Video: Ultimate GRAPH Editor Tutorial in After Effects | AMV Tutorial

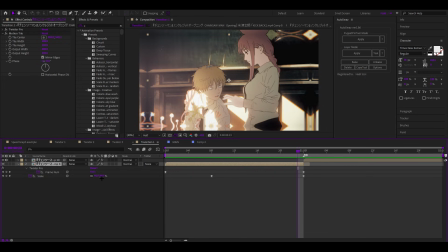8:06 It ends up being at around 90, and the reason for that is because with the value graph you have so much control over both of these keyframes. So I can pull these two very close to each other, and what I like to call like a tight graph,
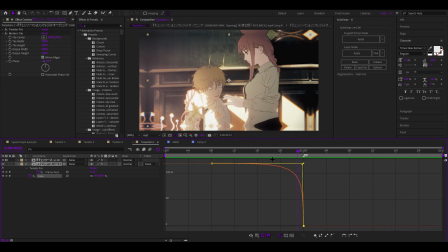8:21 where it's like very, very like close to each other, like this. And this is very nice.
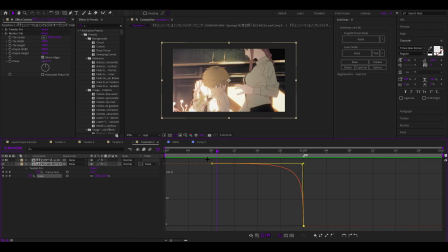8:27 Like, this basically just shows you that there's like small movement like throughout this whole part. And over here, it starts slowly zooming out more and more and more and more, and then very fast over here. And that is actually completely perfect for this.
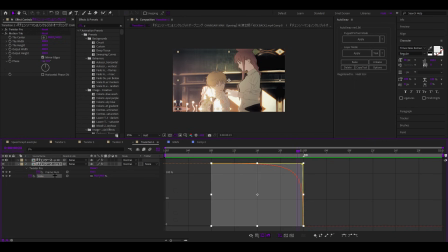8:43 So if I would do the speed graph, for example, and I would pull this one all the way to the right and this one as well,
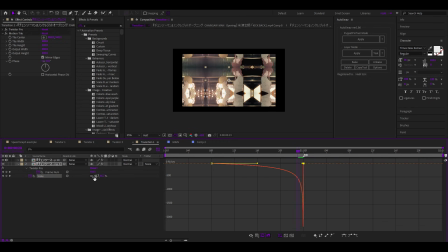8:50 you can clearly see a difference, and this one reaches 41. And why is that? Well, it still looks like it did the same thing, right?
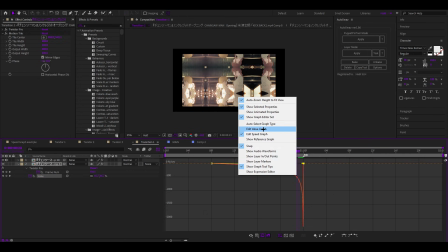8:59 Like, it zooms out very slowly, but actually if you go back to the value graph like I explained before, this one doesn't do anything.
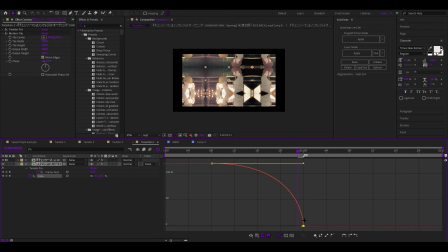9:06 This one just pulls all the way to the right. So this is actually a way too smooth, or like way too slow graph. That is what I like about a value graph. I can pull this one together over here to make it less smooth, or like less slow, I guess.
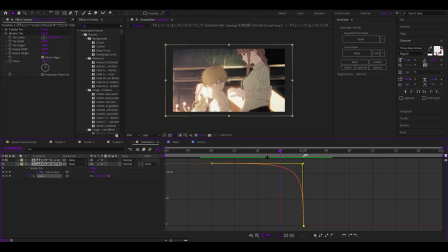9:20 This one is just, it's just perfect. That's the best I can just say. Like, I don't know, it's just way better. Unless you can use the speed graph, but you gotta like pull this one like way closer and then do the same thing.
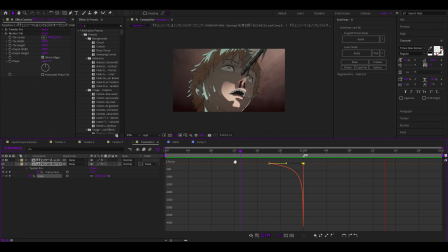9:35 For example, this could be nice, but then this bar doesn't have any movement, which becomes stiff.
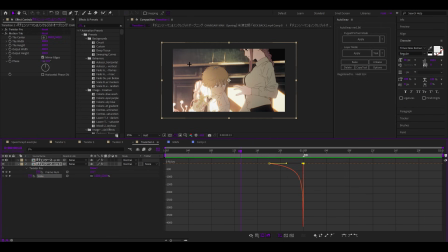9:43 You usually want to have like movement throughout the whole clip, and that doesn't work with the speed graph like that. So that's why you should use the value graph.
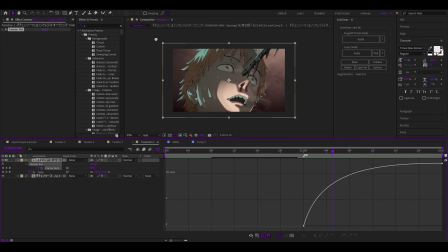9:52 Now over here for this clip with the Twixtor, I've also ended it like this, as you can see, because it's the last clip, like I explained before. And then for the scale, you can see that I've pulled both of them close to each other, but not too much, because I want this one to like last throughout the whole clip. Like you can see over here as well, right? It just has movement throughout the whole clip.
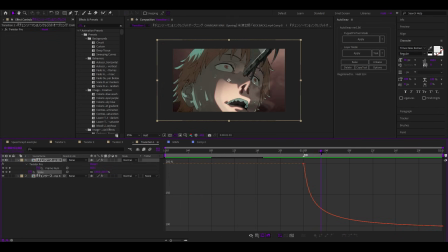10:12 And that is something I really, really like. Whereas again, with the speed graph, if I would pull both of them all the way to the left,
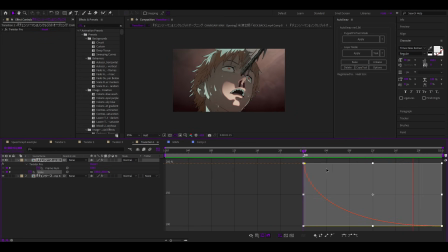10:23 it's just way too slow. Like it's just way too slow.
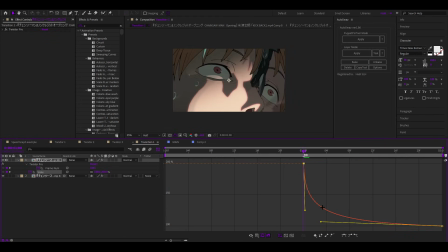10:27 And yeah, I'd rather just do this where it's just faster in the beginning and then slow towards the end, with like movement throughout the whole clip, so it stays smooth.
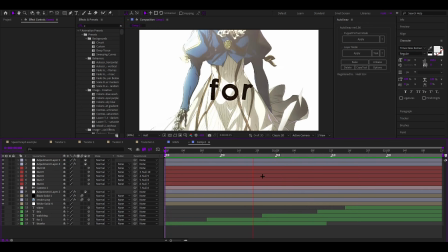10:39 Now over here is that 3D camera tutorial project file I did a while back.
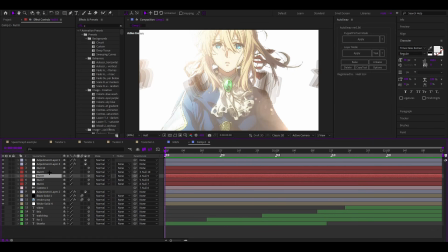10:45 What I did is I had a 3D camera and I added multiple nulls and I overlapped all of these keyframes.
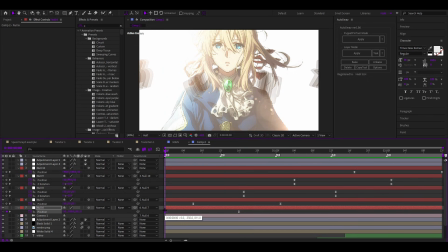10:51 So basically this is very nice for the speed graph, because when I open this,
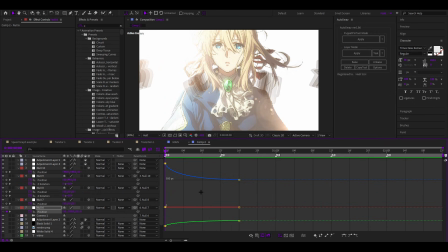10:57 you will see that all of these are like separate, and that is very annoying. But when I enable the speed graph, they all become one single graph.
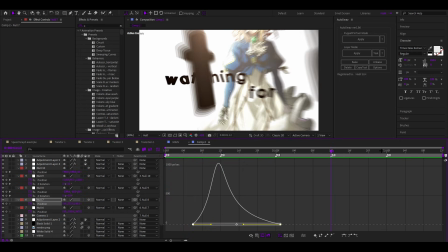11:05 Now over here, these are the markers, as you can see, 2, 3, 4, 5.
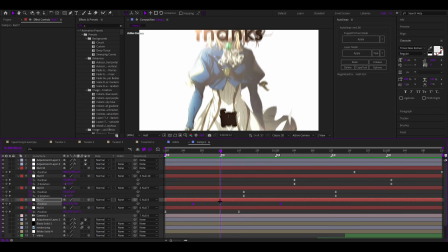11:10 What I like to do with movement is start a little bit before and then just end after that. So when you open this,
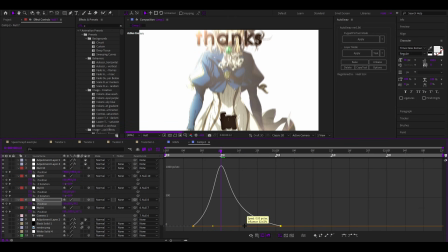11:18 you can drag these like this so that this point is on your marker, which means that it just goes slow and then fast on your marker and then slow again.
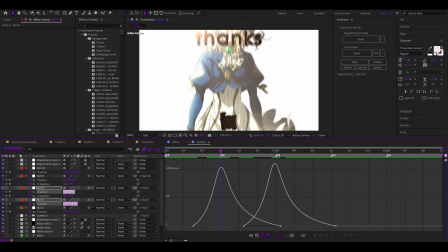11:33 And if you overlap all of these, you can see that if you overlap them, there is movement throughout the whole clip, like I keep saying. And that is why the speed graph is so good for 3D. And you can do this just very fast and easy with the speed graph. Obviously, you can do this with the value graph as well.
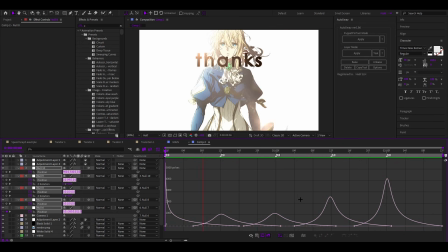11:52 But I don't know, for this, it's just very easy and fast to just do it with the speed graph. So yeah, that's about it. I hope this video helped you out. Please leave a like and make sure to subscribe. This video took a little bit longer than normally. Yeah, I hope it really helps you out. See you next time.